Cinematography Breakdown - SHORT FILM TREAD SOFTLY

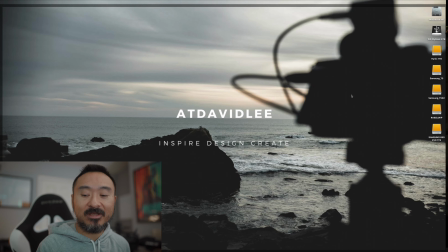(20:34)
That's when you get this this very that's when you get this warm color look, right?
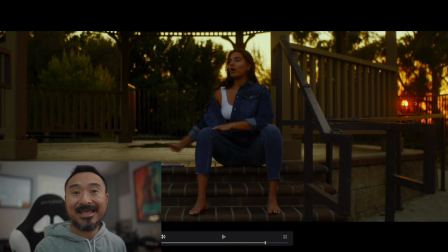(20:41)
So one way to achieve that look in camera is using CT straw. That pretty much mimics early morning, late afternoon warmth. Okay. If we keep going, she's talking.
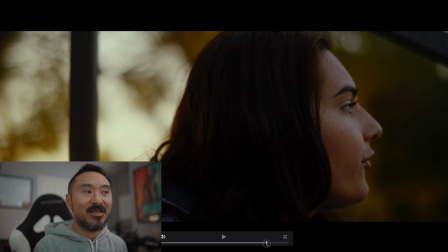(20:57)
She's like, "Man, what is going on? This sucks, right?" And again, this is another example of like a natural edge light, right? Where it's not hitting her so strongly. It's a nice and natural edge light.
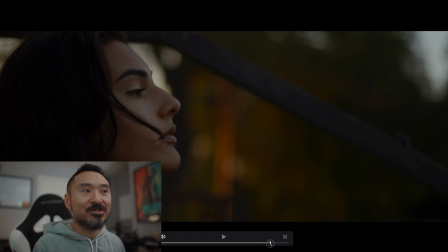(21:09)
That's what I like. And we keep going, and we're pretty much, now we're kind of getting to the point where it's okay. There is no light right now. The sun is below the horizon. You're not getting a lot of light.
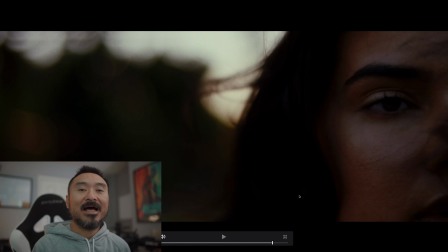(21:24)
Okay, even for this close up here, I had my assistant Sean with a one of those like circular 5:1 reflectors on the silver side, just to kind of punch as much light as we can to her, get some eye light. And I was wide open at a T1.5.
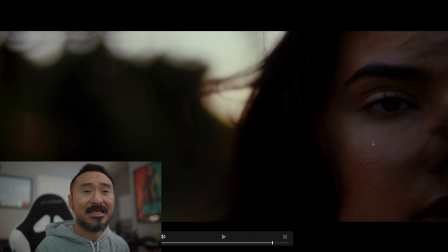(21:42)
I cleared out I might have had 2 stops of ND, but even then there was just not enough coming back at her. Even this little eye light here, I actually faked in post, right? You just create a little mask and then you keyframe it in, because that was one thing that I was missing, but I just couldn't get it on the day, right?
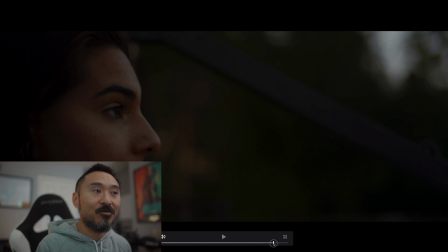(21:59)
So that's when you kind of have to do it in post-production. So if we keep going, we're moving, we're following her.
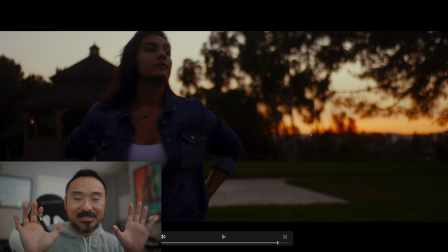(22:08)
And again, right? So you can see the sun is below the horizon, right? It's like the ambient glow from the sun is creeping over the hills. That's when you are pretty much at magic hour and you have like 10 minutes to film whatever you're filming, right?
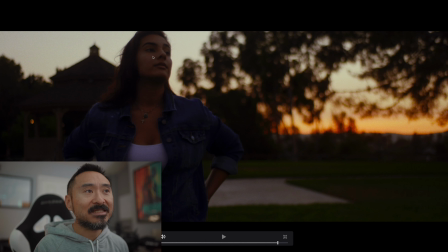(22:22)
Here, she still is pretty bright, which is good. You could always put a mask on her, track it, bring up the levels just a little bit to lift her out.
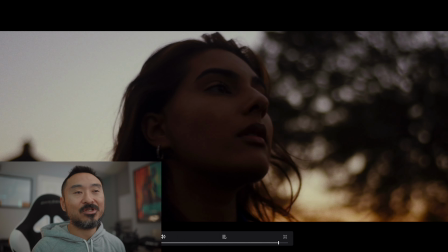(22:30)
And then the ending shots, right, as we come in here, we play it out. We're just trying to find the frame right here is, why aren't you stopping?
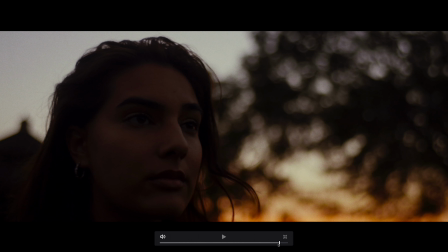(22:39)
If we go back, right? So here again, right, there's not much you can do here. You could, in this situation, you have one of two choices. You can either, well, if you have 2 people, you can choose to bounce from this way, all right?
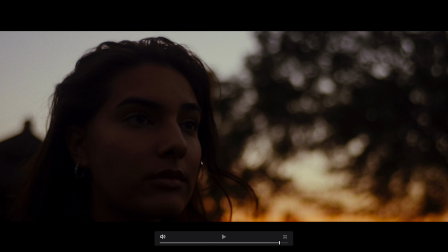(22:53)
Because again, we want to shoot on the shadow side. We have our sun backlit, right? And then you can choose to neg here if you need to. Something like this, if anything, you probably want both. You want just enough bounce so you have exposure in her, and then just a little bit of neg to kind of shape the light a little bit.
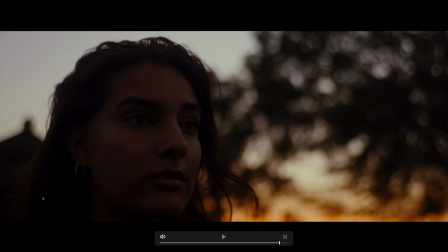(23:11)
I only had one person, and honestly, we tried both. We tried bouncing, we tried negging, and it wasn't really enough on the day. So I just told Sean, hey, go ahead and just start packing up, because there's not much we can get here. There is just a little bit of eye light coming in here.
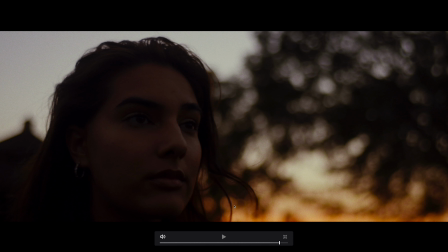(23:28)
Right, I wish there was a little bit more, but on the day you kind of have to make that choice of, okay, well, what can we still do to get this shot, right? Can we at least get depth of field, right? We have nice bokeh here. Again, this is a 25 millimeter, and we just went in closer on here physically, right?
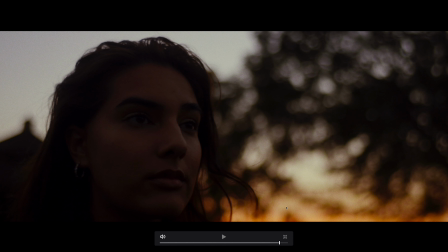(23:46)
We have still at least some interest here from light to dark. We have the bokeh characteristics here. We have a little bit of natural edge light coming on. So, okay, cool. That looks pretty good to me.
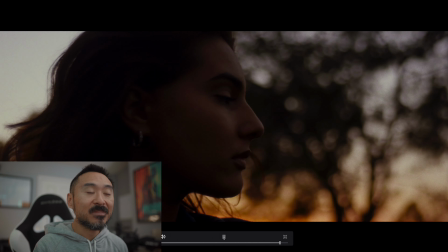(23:57)
Let's go ahead and shoot it, right? So again, we're kind of floating on the easy rig.
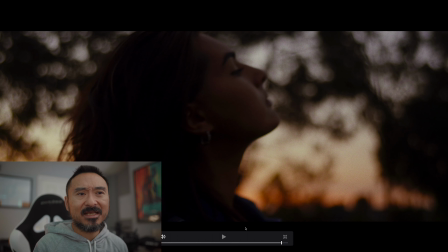(24:02)
We have some nice eye light here. And then here is just a nice, kind of like magic hour shot, right? Where you have this horizon here, right? You have this nice little like glow, which is the same thing as like having top light. When you watch anything from like David Fincher, like House of Cards, they do a lot of top light,
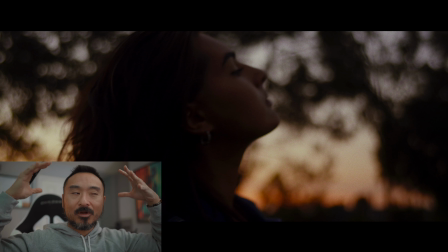(24:21)
and it's this nice little like ambient glow where it's very subtle, right? And again, this is why magic hour helps out a lot when you don't have the lights on the day to bring with you due to budget or resources. You can use this natural ambient glow from the sun itself.
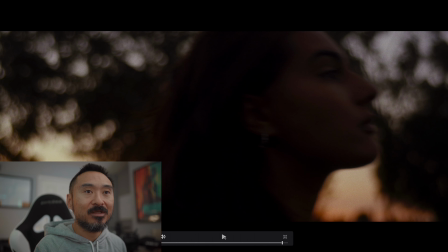(24:40)
All right, so we keep going, and that's pretty much it, right?